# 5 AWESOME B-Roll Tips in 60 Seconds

So if you make videos or short films or whatever, just any video content, then B-roll is going to be very important. So today I'm going to reveal to you pretty much 5 of the best B-roll tips in the entire industry, all in under 60 seconds.
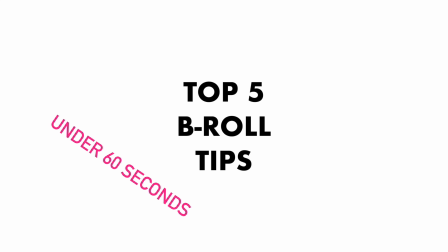14s
So let's roll that intro.
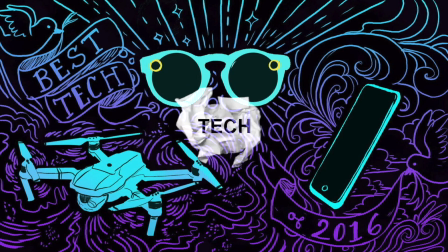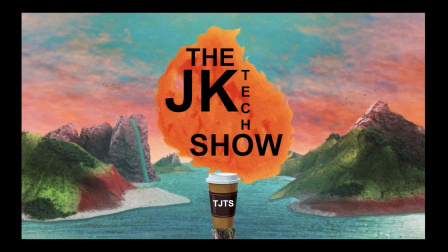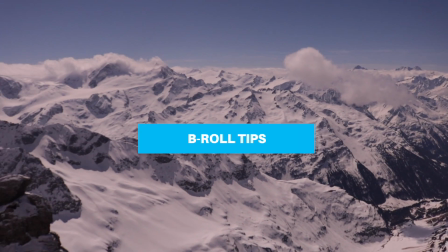26s
Hey, it's AKAJK, and yeah, my face isn't in this video, and don't want to waste any time.
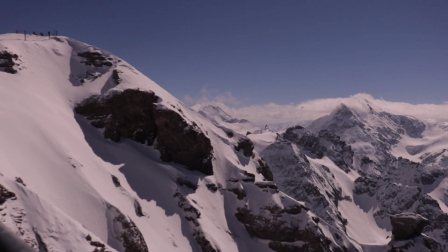32s
So let's put 60 seconds on the clock and dive in. Motion is key.
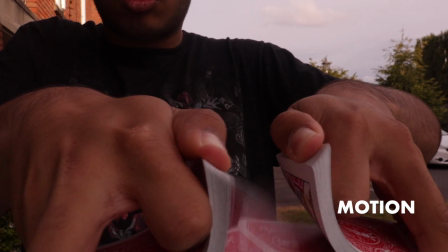36s
You need to have movement in your sequence, whether you add it digitally or you do it in camera, which is usually much better because it looks way more natural.
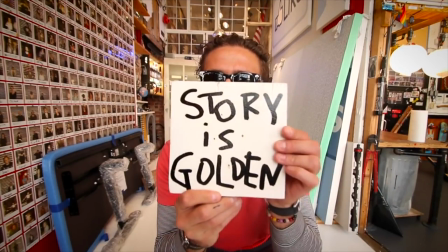43s
Story is king. Story is all that matters. The B-roll has to work to further the story, whether it's a review of an iPhone or a travel film.
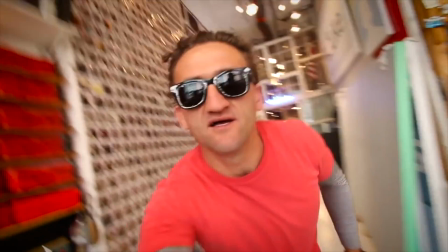51s
Don't add useless footage, even if you think it looks nice. Learn in-camera transitions.
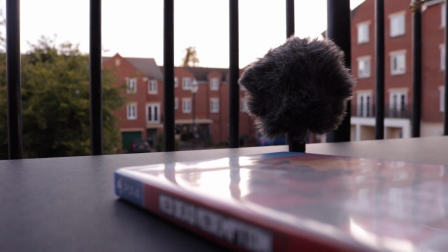56s
For example, you can pan right at the end of one clip, and then for the second clip,
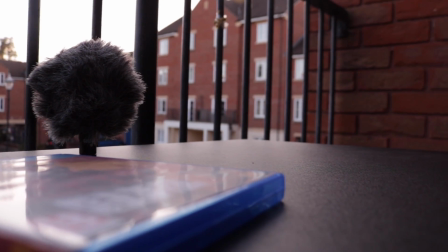61s
you continue panning right, so it creates this sort of flow and motion that actually all moving in the same direction.
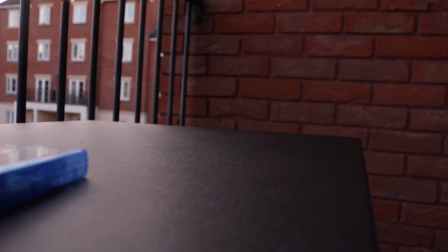66s
You can check out this video for more information. Now, you really got to color grade your footage.
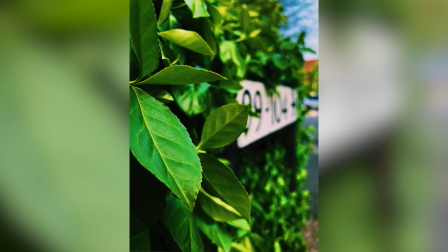71s
It really takes it to the next level and makes it just look way better.
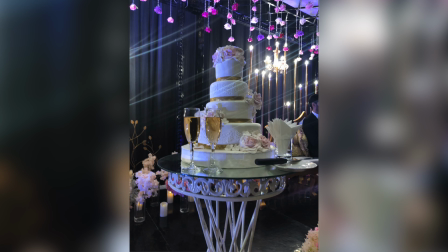74s
You got a standard bland kind of video, and then you got it really like 10 times better, just by adding a few extra minutes of color grading.
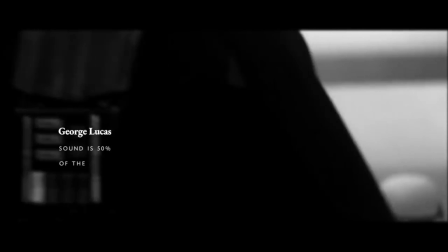82s
Sound is super important. This includes sound design and background music. You got to spend time on this.
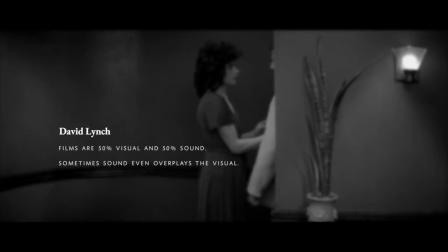87s
You can download free effects and make them yourself, and just make sure you can try and get the best audio as possible.
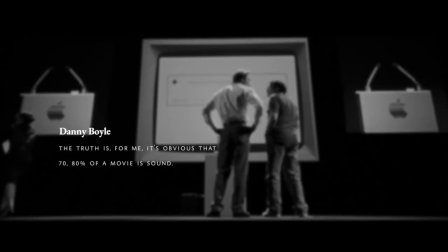92s
So those were the 5 tips. Hopefully they came in under 60 seconds. If you did enjoy this video, go ahead and smash the like button. If you didn't, well, tough, the dislike button don't work.
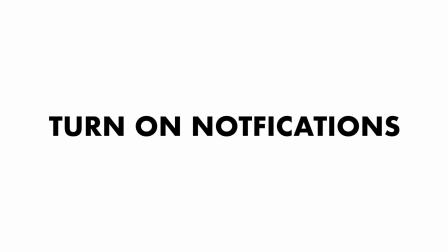102s
Also, if you want to see some more dope content just like this video and a lot of more tech stuff, make sure to subscribe and turn on post notifications. I'll catch you in another video. Yeah, it's AKAJK. Peace out.